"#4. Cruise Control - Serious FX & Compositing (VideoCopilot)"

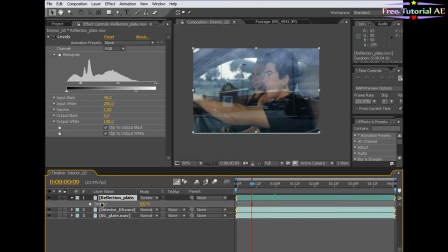Now we want to actually also bring down the opacity. So I'm going to hit T, bring the opacity down to say 50.
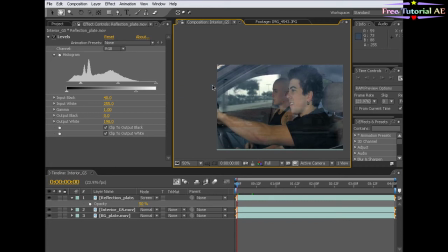Now we also have the problem is the window cuts off about right here instead of, the full edge.
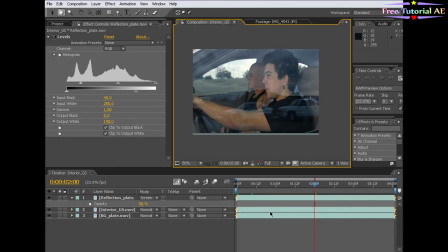So we want to go ahead and take care of that. We're going to go ahead and, well, before we do that, I want to enlarge this front plate and kind of stretch it out a little bit. And then also I'm going to hit the W key and just rotate the plate just a little bit so that
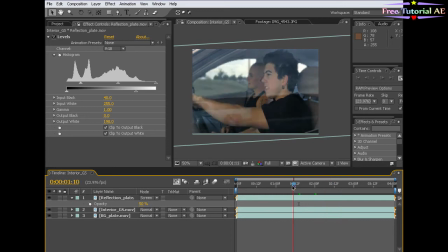kind of goes up and back. You can also blur this layer.
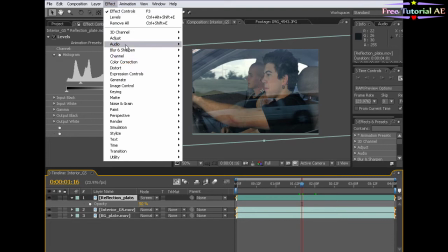So if I select it, blur, fast blur.
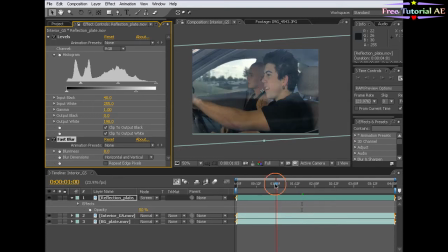And just give it a little bit of a blur, and that way it kind of shows that our character is in focus, but that this one kind of shows through. But I'm going to just barely do it, like maybe 2.5.
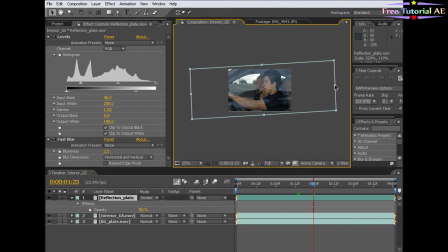Well, the other thing we need to do is, while I enlarge this a little bit more, is we need to clip the edge of this.
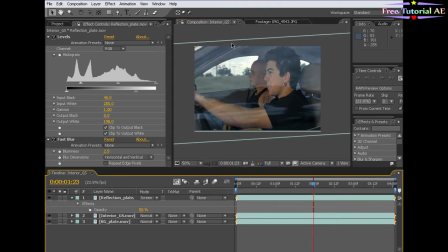Since we had the windows rolled down, we want to, cut it off where the window would have cut it off if it were, if this were real. So let's go ahead and select the reflection, and I'm just going to draw a mask.
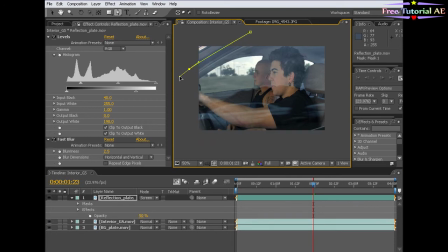Oops, just maybe right here. Okay, and that's it.
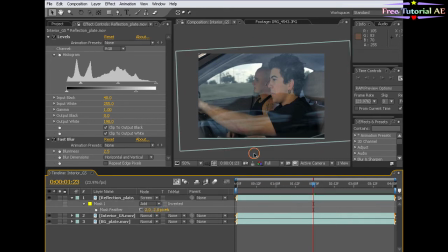And I'm gonna hit F with the layer selected and do like a 2 pixel feather, and that's just to blend that in there, maybe just 1 pixel. Okay. All right, well, that's definitely an improvement. Now, there's some other things that we can do to enhance the feel of this window.
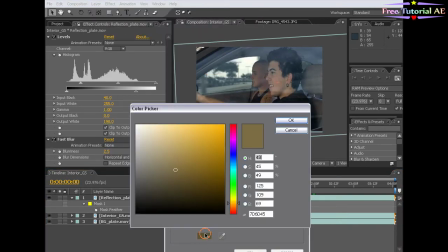All right, I'm going to make a new solid, and I'm going to make it kind of a dark grayish blue, something like that.
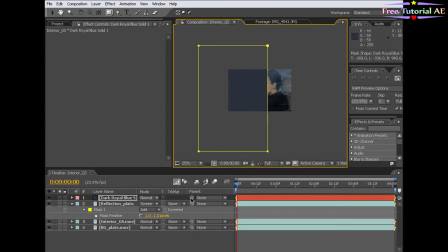And then I'm going to make a mask that kind of cuts it in half. I'm going to hit F for feathering, and I'm going to feather this mask like a lot.
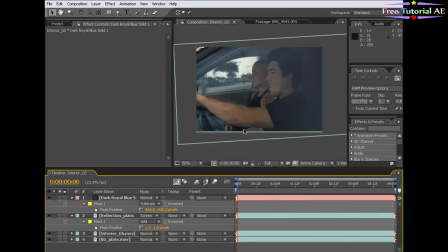And I'm going to subtract the mask because I want this to actually kind of come off the back here. So I'm going to kind of zoom in here.
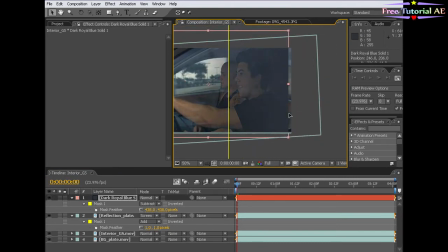I'm going to enlarge this layer, which is the layer of the color matte, and rotate it, and then make sure that we don't cut it off the edges there. And then I'm going to go cycle through the transfer modes by holding down Shift and just kind of moving down,
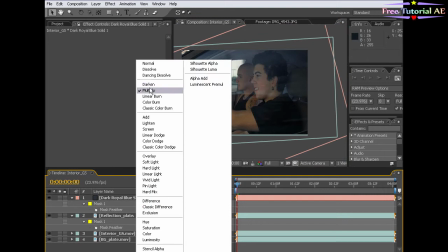and come across this one called Multiply, which I like.
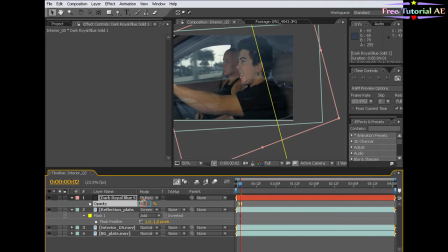I'm going to zoom in, check this out. If we kind of darken the edges a little bit, we can kind of focus in on them a little bit better.
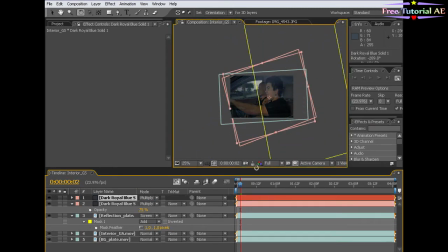I'm going to duplicate this layer and, rotate it around to somewhat the front.
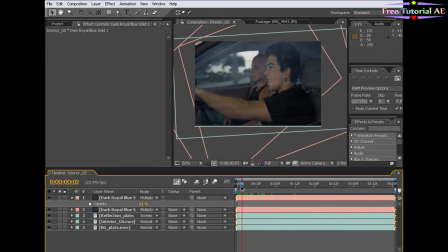Kind of adds to the illusion of what we're trying to create here. So the other thing that we could do is duplicate this
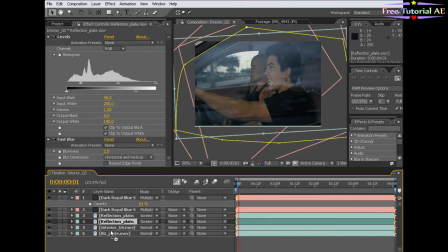this reflection plate and put it behind our interior guys, which is this layer.
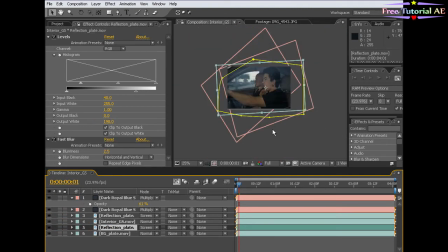Put it in the background, and I'm going to disable the mask for a second and shrink it down and put it as his window also.
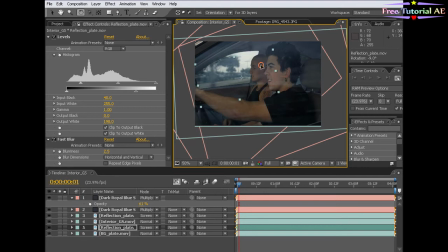And that way you get kind of 2 reflections going on. It would just be a subtle thing. If we size it into that other window, maybe bring the opacity up a little bit. All right, cool. Let me turn these back, the masks back on.
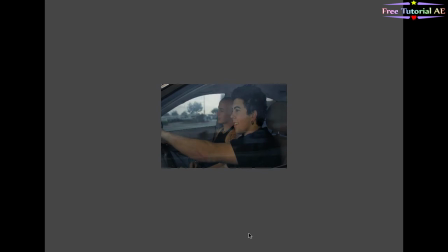Okay, so now if we watch it, it's just another thing that is kind of happening, so you get the feeling maybe there's a reflection on the other side there.
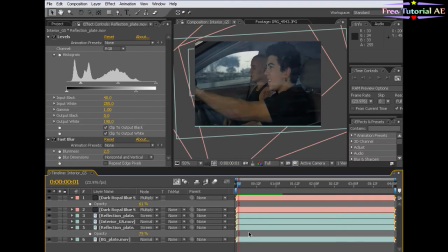Now, one thing I'm just kind of noticing here that I kind of want to work on is I have this front reflection plate. Now, if I look at the sidewalk here, it kind of goes right here.
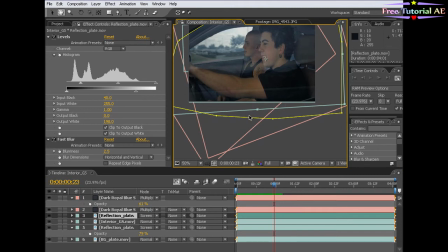And then if I look at the edge of the window, it kind of goes right here. So usually what you want is parallel lines to be parallel.